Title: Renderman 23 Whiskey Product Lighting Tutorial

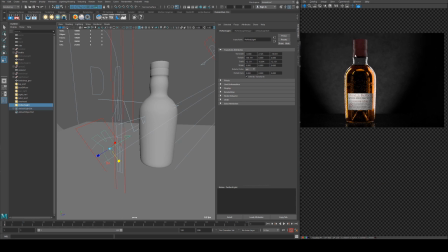16:19 I could probably go and do a little bit more to the to this area here with another diffuse only light, which we could maybe just use this overhead.
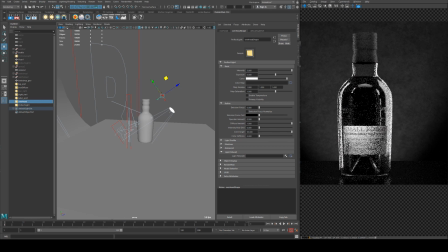16:31 And then you just need to make a decision as to how much value you want there versus your light, versus your label, and then your rim lights, etc.
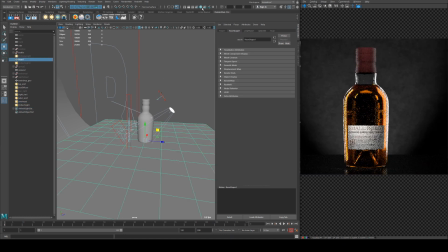16:39 Now the floor I didn't really talk about, but the floor is very straightforward material setup.
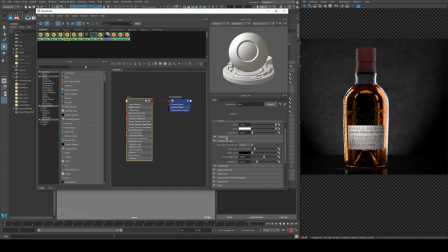16:45 All it is the pixel surface assigned to it. The color is white, but the face color, but it's also got a specular amount to it, and then the face color I'm just using as value to affect the intensity of it,
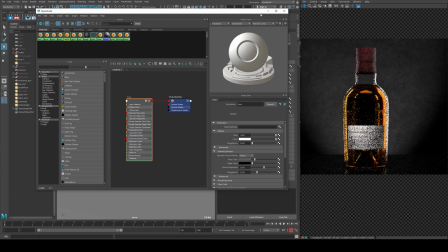17:04 and a little bit of roughness so we get a soft fall off in the reflection.
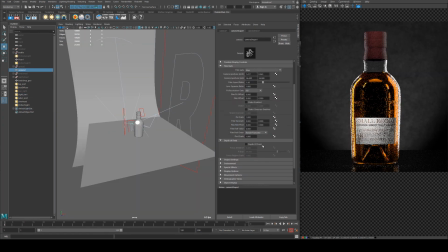17:09 So we'll just finalize the image very quickly here by adding depth of field, and I've already set up my focal distance for this shot, so yours will be different. You'll just need to ignore my f-stop because that's completely unrealistic,
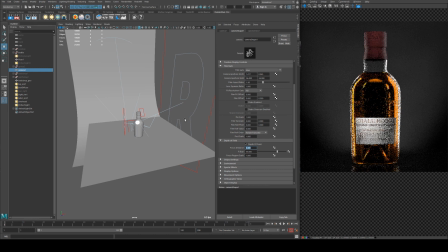17:23 but because it's a fake camera and because it's a fake, I haven't set up my sizing and everything to be real world accurate.
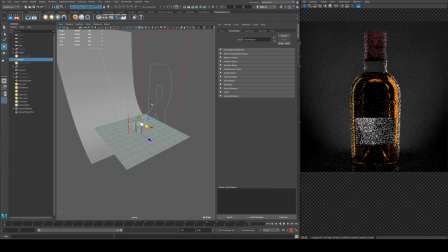17:30 I would probably use something like, I'm guessing with a 100mm lens, maybe 5.6 just to get it fairly shallow, maybe even small like 2.8 f-stop to get a shallow depth of field, enough that we're keeping the entire bottle in focus,
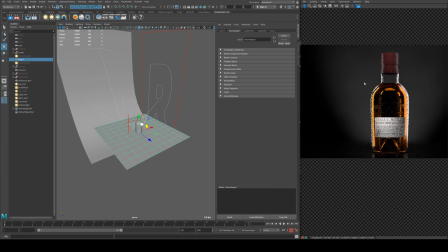17:49 but enough that also the background is out of focus. So we're getting a little bit of variety.
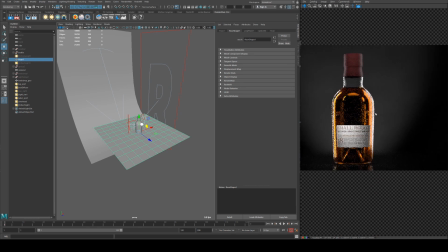17:54 You can sort of see the value changes there just from having that noise applied to the background, and that's just helped the bottle stand out quite a bit there.
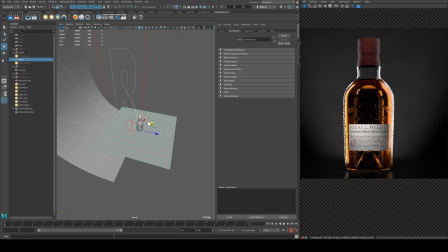18:03 And yeah, probably I'll just give that label a little bit more value. And yeah, this is very, very basic setup that you could use for this sort of photography.
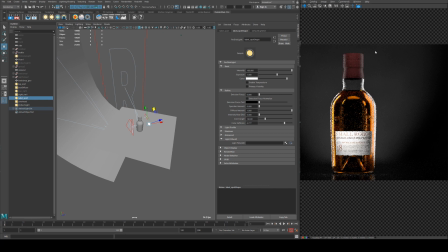18:14 And like I said, this isn't a prescription as to how exactly you could do it. You can do this sort of setup with one light if you really want to, and there's a couple of different ways you could actually treat the bottle to make it look a little bit more like you would in photography.
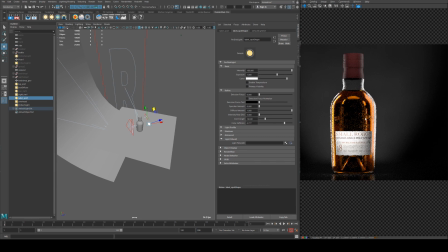18:33 When you set up these bottles and things like that in a studio, oftentimes you treat them, which might be to add condensation and water droplets and things. But something else you can do is actually paint the bottle, the glass, with a matte spray paint, and that just makes it glow a little bit more.
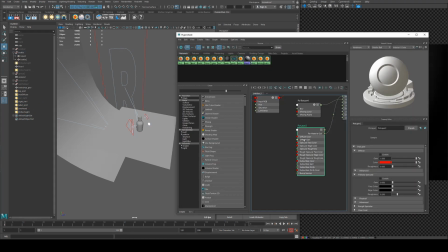18:50 And I could show you how you might do that very quickly with a material. So this layer here is our glass shader,
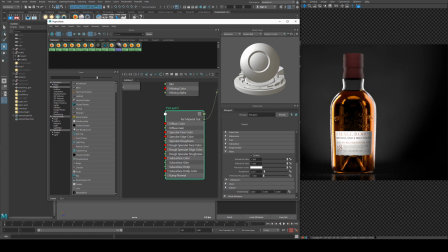18:58 which is just reflection refraction up to 1.0, a little bit of roughness, and I think the IOR is 1.5. And what we can do is actually adjust the roughness so it sort of glows a little bit.
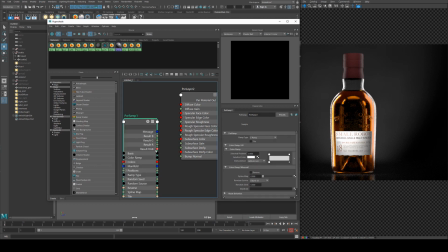19:12 We can use a ramp for that, and we'll run that into this is going to be refraction roughness.
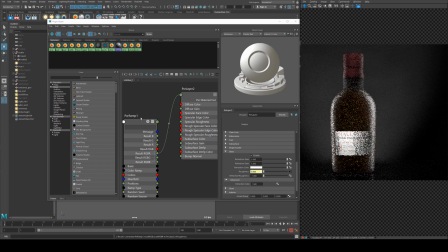19:19 Alright, so plugging that in, you can already see the difference it's made because it's got a value of white, which is 1. So everything's rough, but we don't really want everything to be rough. We want it to be rougher to the water line essentially, or the liquid line, because the bottle should still sort of be
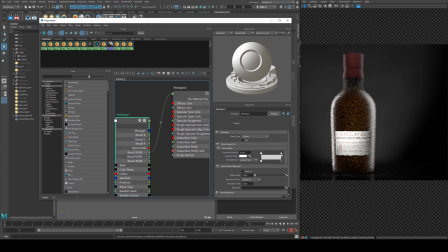19:40 transparent or translucent. So we'll add in a black, and we'll set that to constant just so we can find the line,
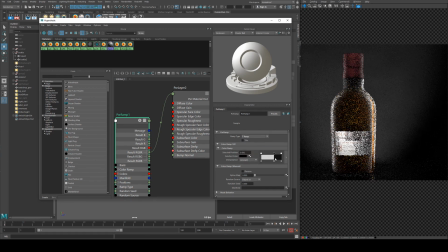19:53 and this will probably have to be T-ramp. Alright, and we've almost nailed it actually.
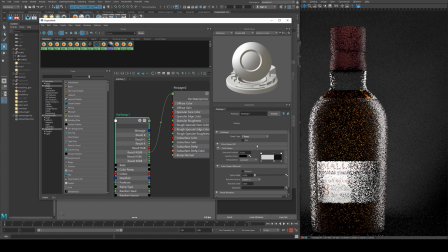20:01 So you can see it's rough right up to there, so we just need to push that up a little bit.
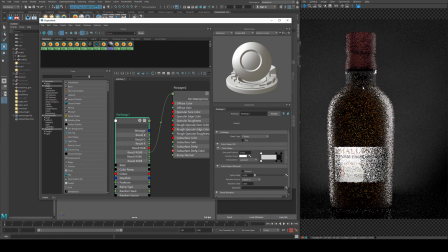20:06 Alright, now with the edge there set up to be roughly the same spot as where the edge of the liquid is, we're going to adjust the roughness. So we will select the white color, and then we're just going to lower the value of it. As you lower the value of it, it will lower the amount of roughness.
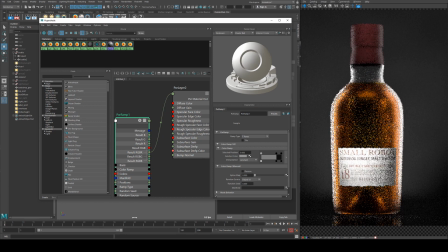20:25 Now, because we're changing the surface material, this is really going to change the way you'd need to light it quite a bit,
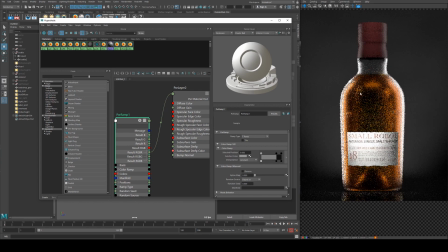20:31 because obviously these lights are way too harsh now and way too wide. But you can see that it sort of gives a nice glowy effect to the bottle,
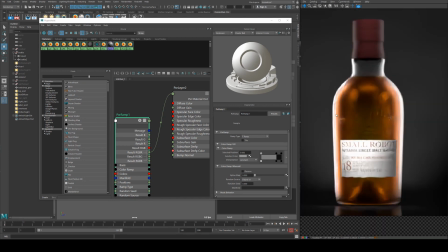20:40 which might be what you're after, and it's going to soften any highlights and anything like that. So if you're looking for a more, if your client wants something more majestic looking, this is something you could do, and it's really common to do in a studio setup.
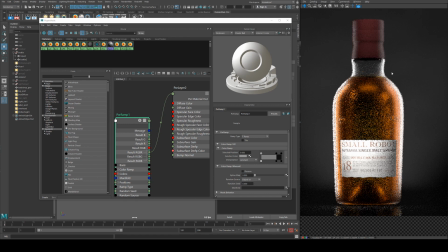20:55 Treating bottles, treating products, nothing's actually real, and you fix a lot of stuff in post as well. But doing it all in render, you can get pretty close in the render and then just do a couple of little things after the fact.
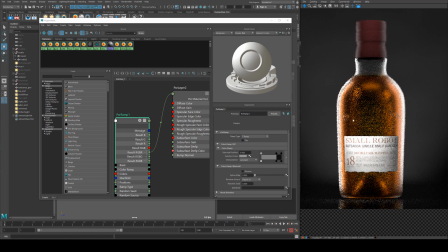21:07 Something else we could do is actually, there's a little bump map here with the logo of the brand, the Small Robot Whiskey. We could actually keep that as being non-rough, so it would stand out a little bit better from the liquid.
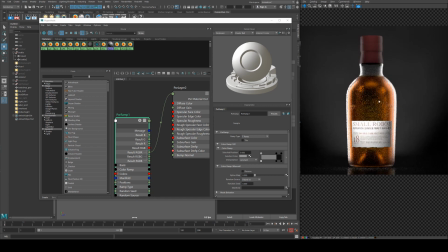21:24 But sort of you get the idea of what we're going for here, and that's something you can do on your own time.
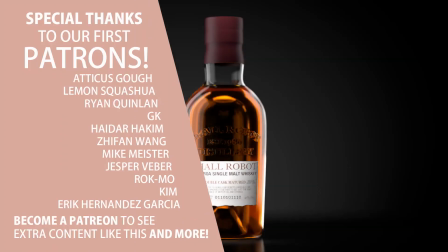21:30 But yeah, that is my very brief overview on how you would use a studio setup to light a product.
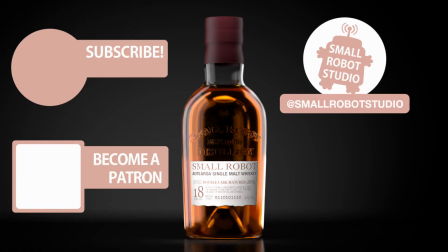21:36 That's it for this tutorial. If you found it useful, make sure you leave a like so other people can find it. And if you haven't already, make sure you subscribe, as we're bringing out CG and illustration tutorials every week, just like this one. Become a patron and access tutorial assets, bonus content, a private Discord, and more by clicking the link below.